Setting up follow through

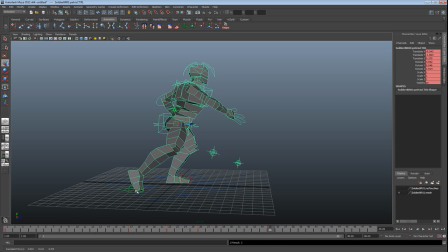And we want him to follow through a little bit. So even after that, his foot might come off the ground completely. So we'll shift that keyframe along,
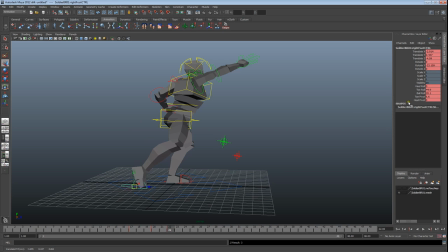and then that might actually be the toe rolls right forward. And then over here we might actually pull the foot forward down, pull the foot forward,
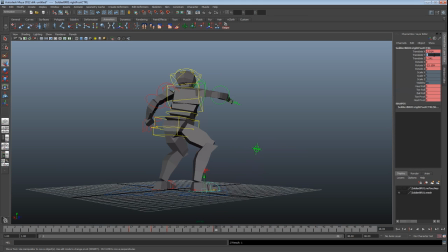zero out these and drop it back to the ground so that we can get a bit of overlapping foot motion in here. And now what we need to do is actually pull his center of gravity forward.
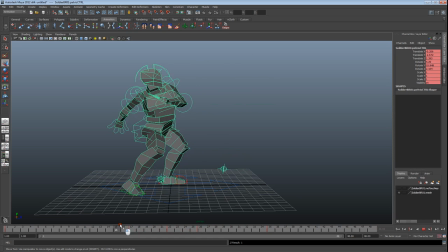So we want him to be off balance here, giving him more reason to pull that leg forward. And we want him to continue in that motion here. So we're going to pull that even further along.
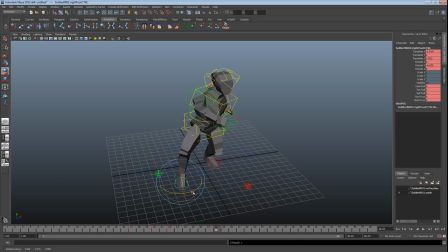Probably don't want it to be rotated out anymore. In these in-between poses, you'll start to offset your keyframes as well once these start going in.
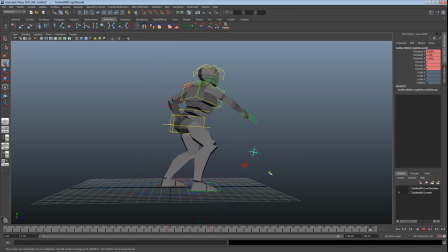And we'll notice that the up movement here needs to be a lot more drastic because we need to look like he's pushing himself off balance.
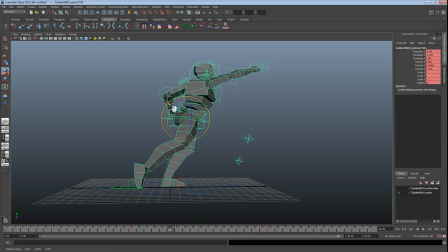So we're going to send him right forward, leaning over. And here we're going to add in a bit of rotation. It makes him look like he's kind of almost tripped a bit and then has to recover. We'll pull that key pose back a bit.
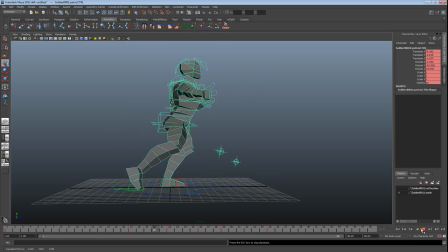And so you'll spend a lot of time actually just watching through your animation just to pick up what you want to be doing next.
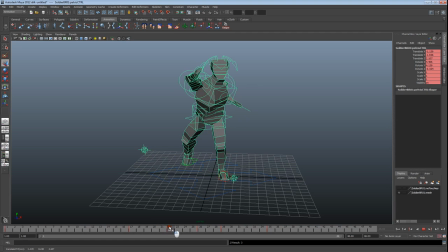We want to actually have him shift his weight right over to this foot here and then fall back down, kind of doing a bit of a stumble here.
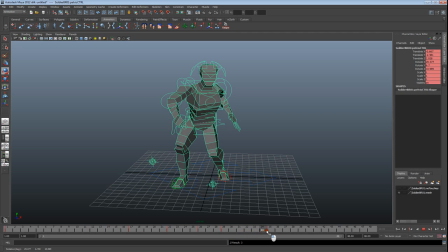And then correcting himself again at the end.
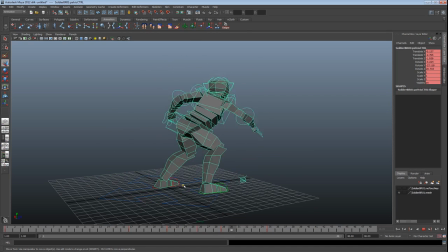Okay, so we're still getting this kind of odd movement at the end, which, I mean, at later stages you'd actually continue to
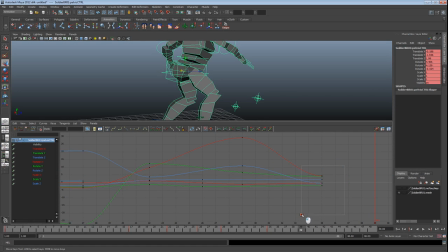animate after that point, but for keeping this tutorial simple, we're just going to smooth out those curves
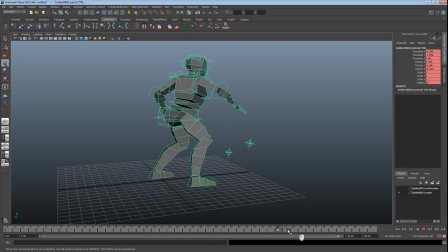and make it so it's not such a sudden halt. And we'll probably even just drag that out a little bit as well.
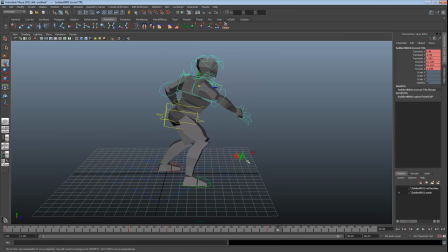Okay, now we need to look at the top of the body a little more so that it so that you get this nice countering movement with what's going on in the lower half. So we're going to stretch that right out and also just